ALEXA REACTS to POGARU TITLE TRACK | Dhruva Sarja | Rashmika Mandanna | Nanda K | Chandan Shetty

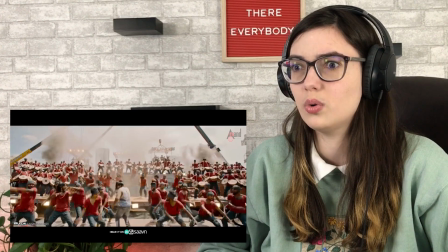Nice. Some good dancing in this. Ooh. That was impressive.
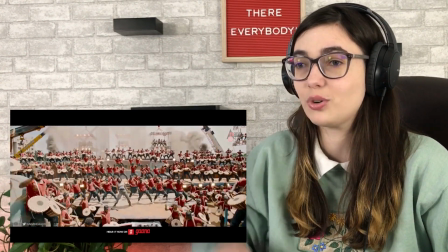I'm gonna have to rewatch that.
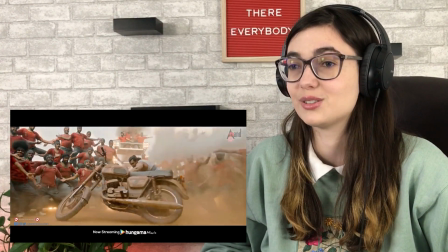That was very cool.
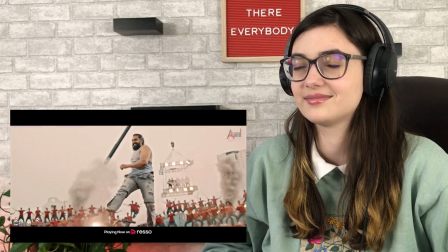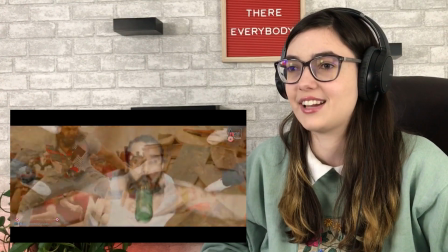This makes the hero look super cool, so it's a really effective title track. At least I assume he's the hero, based on the other stuff.
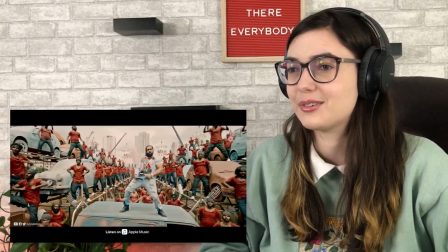He's kind of like a bad guy hero, though, of course. Yeah.
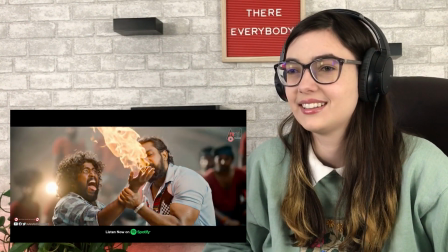As shown here. Oh gosh. Yeah, bad guy hero.
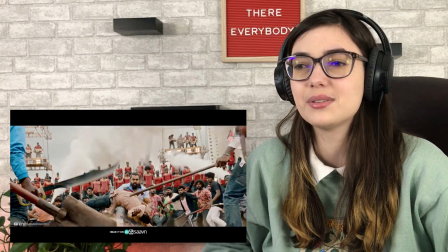That was interesting.
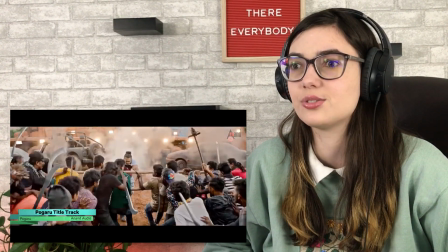Lion head. I assume that probably has to do with the lyrics. Oh.
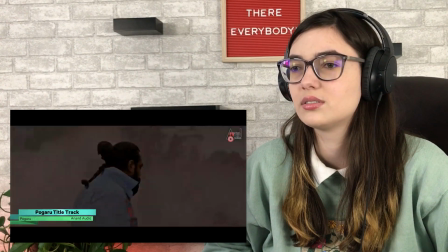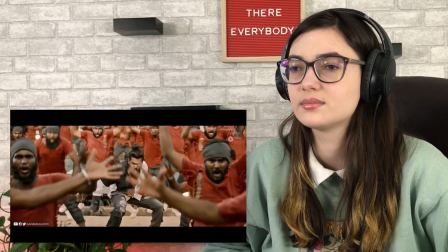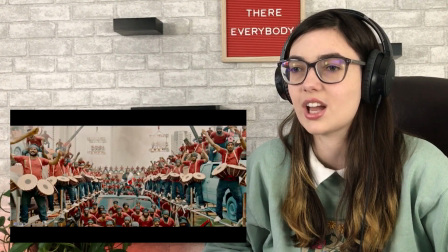Interesting to have those random moments of, like, very prominent CGI. I'm sure they match the lyrics really well, though, so probably not random.
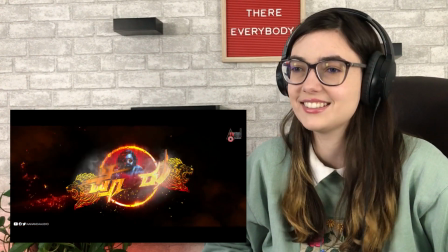There's the lion head.
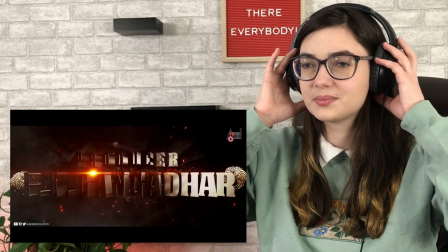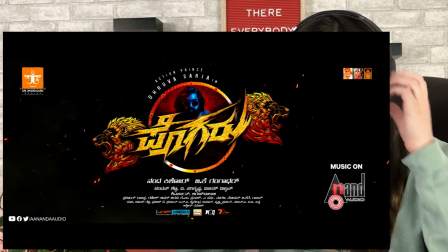So that was a really fun and I think overall effective title track. It was very, like, powerful, fun, makes the hero look really cool, had that great beat to it that's catchy and makes you want to listen to it again. It sells the movie really well, like it makes you want to watch the film that the song is from, which I think is kind of like the main purpose of these title tracks, so it was extremely effective at that. Now, I have three moments I want to look back over, so let's do that real quick. All right, so firstly, I want to take a look at that backflip, so let's kind of slow that down, because I'm pretty sure that was wire work, but I'm not positive. Because he's in really good shape, so he definitely, I feel like he could do a backflip, you know. I'm not saying he can't do a backflip, but I'm wondering in this particular backflip, he may have had some wires on him to help enhance the look of it for the video song.
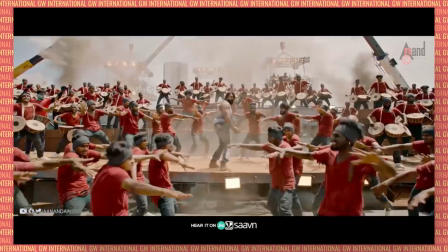Oh yeah, okay, look how straight he is in that slowdown of it. I'm gonna play a little slow-mo version of it.
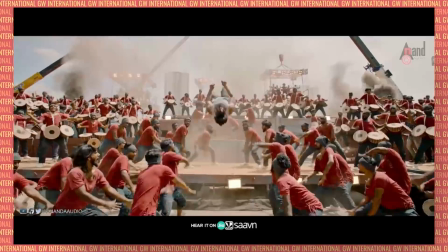That is definitely a bit of a wire. Yeah, that is wire. Because that makes sense.
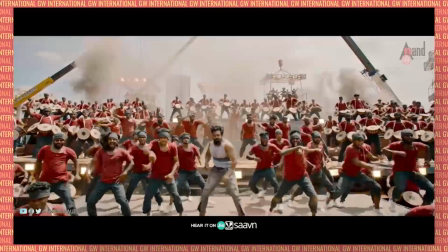Whenever you're on a wire, you have to be really straight and controlled to, you know, not move to a side or anything like that. So that was a wire backflip. Still extremely impressive. Still really cool looking. No, I mean, it's still not easy to do it with a wire on. It just helps create the lift better and, you know, helps hold you in the air so it looks more effective visually.
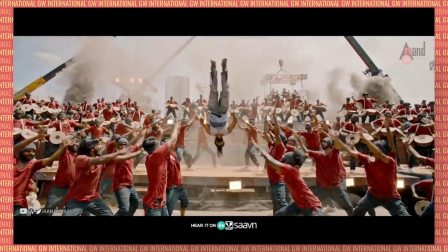Like how he has that great moment where he's like straight up and down. Like that looks really cool and much easier to achieve using wires than someone naturally doing that because that's just a hard thing to do. And it is a longer take, so I'm sure they had to do it multiple times as well. So using a wire in this is the safer option and the smarter option.
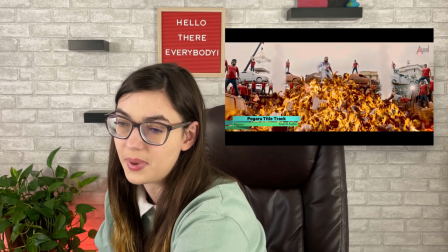So I do have to say the fire on the pile of bodies is a little rough. Okay, you know what? I'm gonna be honest. The CGI there is a little very obviously fake, which, you know, it's not the worst thing in the world, but it's just a comment to be made.
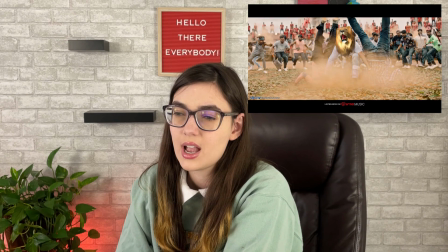It's really interesting how they did this line war. So I think the reason that it looks so artificial is because it literally,
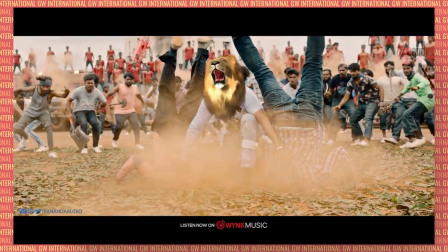it just fades in over his head instead of like his head transforming into it, then it transforming back. So it makes it a lot more jarring seeming in the visuals. But of course, that's the much easier route than transforming his face into it would be extremely difficult. So I understand why they did it like this, but I think that's why it was a little bit visually jarring for me while watching it, even though it's a very quick moment. They did try and give it a little bit of a like it was coming out of his face by starting it out the sides of his head and growing a bit bigger. But it like isn't quite in the right position whenever it first starts to fade in. It's at a different angle than his face is.
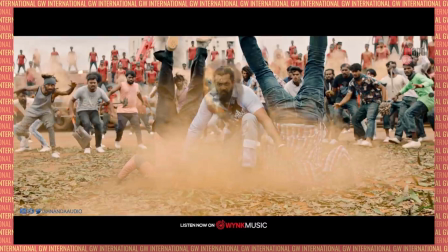You can see like the lion's head's turned and he's looking straight forward, so that also kind of adds to that jarringness of it.
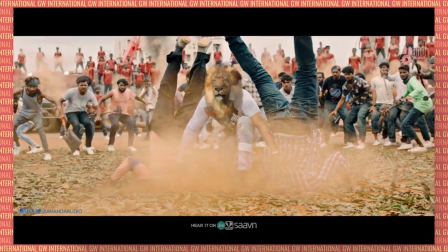The fade out from the lion head is a lot smoother and cleaner because the faces are more lined up between him and the lion.